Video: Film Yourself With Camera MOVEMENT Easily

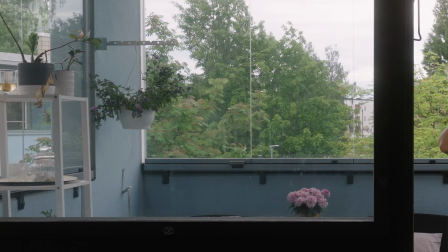0:00 The lazy way to film yourself with camera movement is to just fake the camera movement in post.
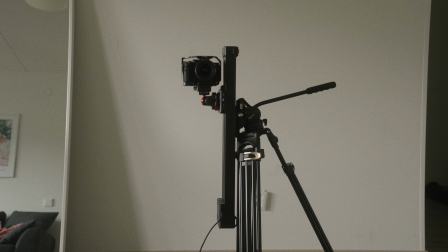0:06 But using this will take your shots to the next level.
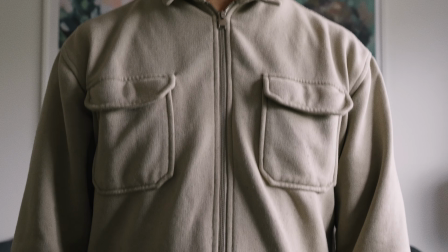0:10 In this video, I will show you how this slider will change the way you film yourself with camera movement. I'll also teach you 5 camera moves that will turn your boring videos into cinematic shots that look like movies.
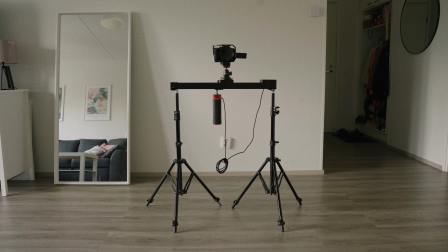0:26 For this video, I'll be using the iFootage Shark Slider Nano 2, and whether or not you choose to use the iFootage app to control the slider,
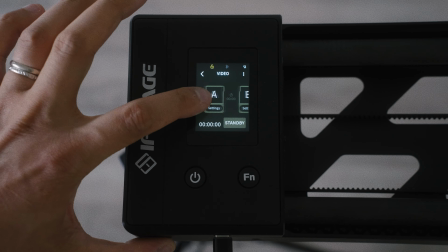0:36 it's super easy to use even when you don't have anyone to operate the slider for you. A dolly in is when the camera moves toward the character to draw the audience into the emotional or psychological state of the character or subject.
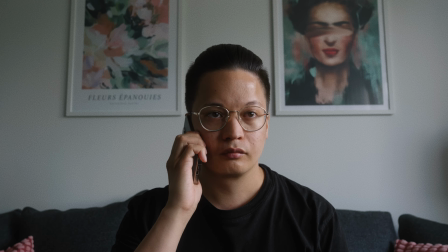0:58 I used it in this shot to
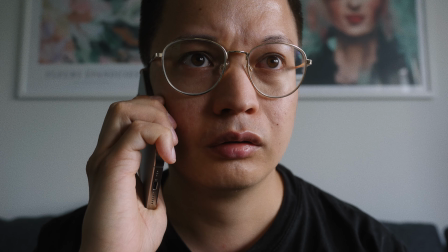1:01 emphasize that the character is feeling shock or feeling like something has gone wrong.
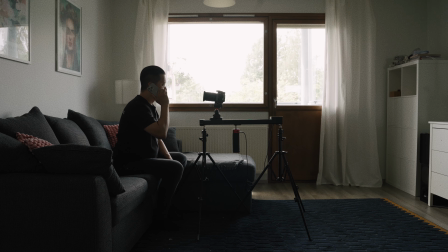1:08 It kind of feels like we're stepping into the mind or the heart of the character. Or it can be used when the character discovers something important,
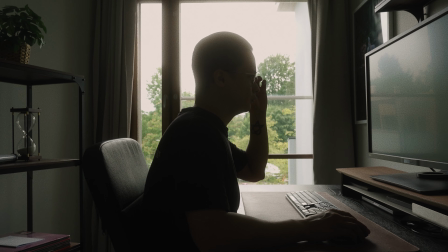1:19 then you use a slow push in that enhances the gravity of the moment.
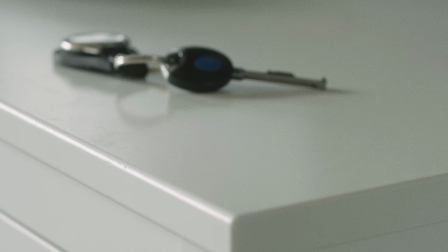1:25 The push in movement makes us feel more connected to the character's experiences.
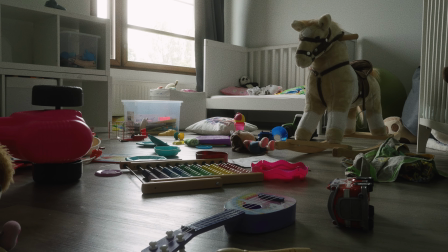1:36 The dolly out shot is when the camera moves backwards,
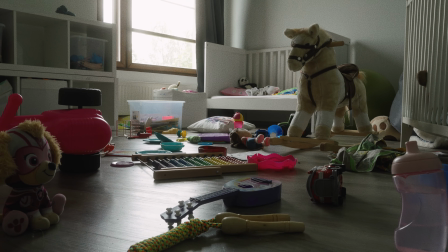1:41 which is great for revealing shots when you want to reveal a location or a character.
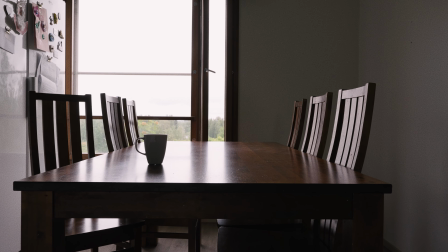1:47 By having the camera move out, you can show isolation or just give a broader perspective.
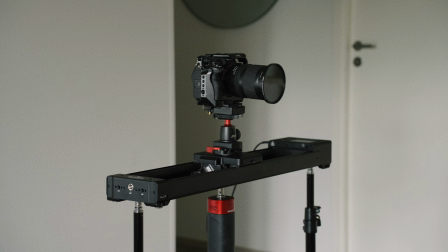1:58 In the tracking shot, the camera moves sideways along with the subject.
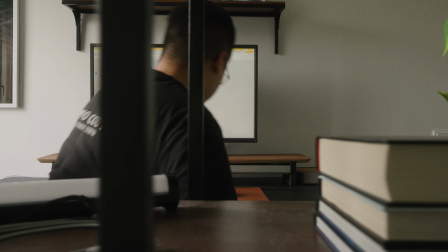2:04 It's used to keep up with the movement like a walk and to show action continuity, which helps the viewer feel immersed in the space.
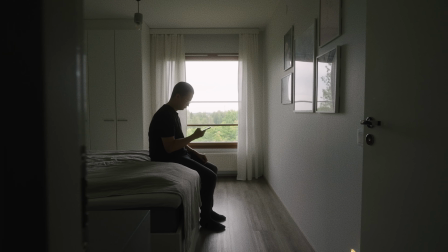2:15 But it can also be used just as a revealing shot when the character is just revealed at the end of the shot.
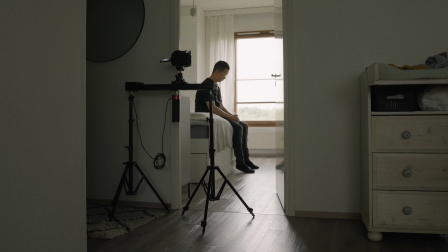Use foreground to emphasize the camera movement because it makes the movement look larger than it actually is. Just like in the shot where I used my bookshelf as the foreground element. But there's also so many other things that you can use as foreground element, like grass or tree branches, depending on where you're filming. I also love the fact that the Shark Slider Nano 2 has
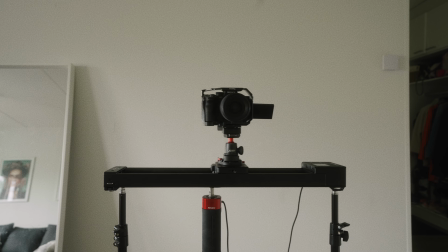3:01 the ability to pan from side to side while moving sideways.
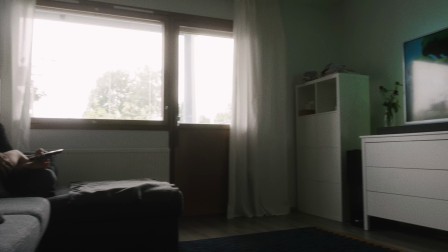Another interesting feature is that the Nano 2 is made in collaboration with DJI,
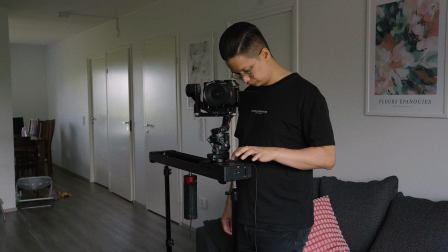3:19 which means that the slider is compatible with gimbals like the RS2 for example. But honestly, most of the features didn't work at all. For example, the tilt mode on the gimbal, which makes the whole compatibility pointless.
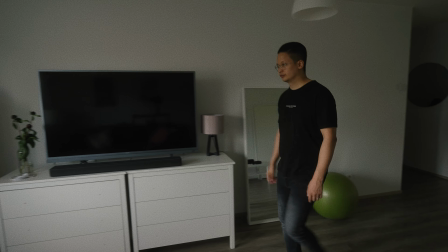3:38 So I only used it for this one shot, which you can do even without the gimbal.
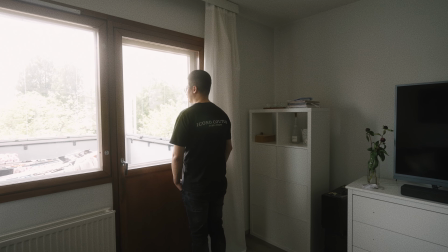3:45 Other than that, I really like the slider.
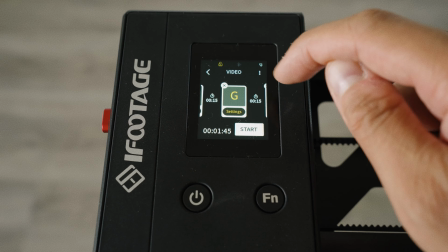3:48 One of the cool features is that you can set up to 8 keyframes to get creative camera moves like this one.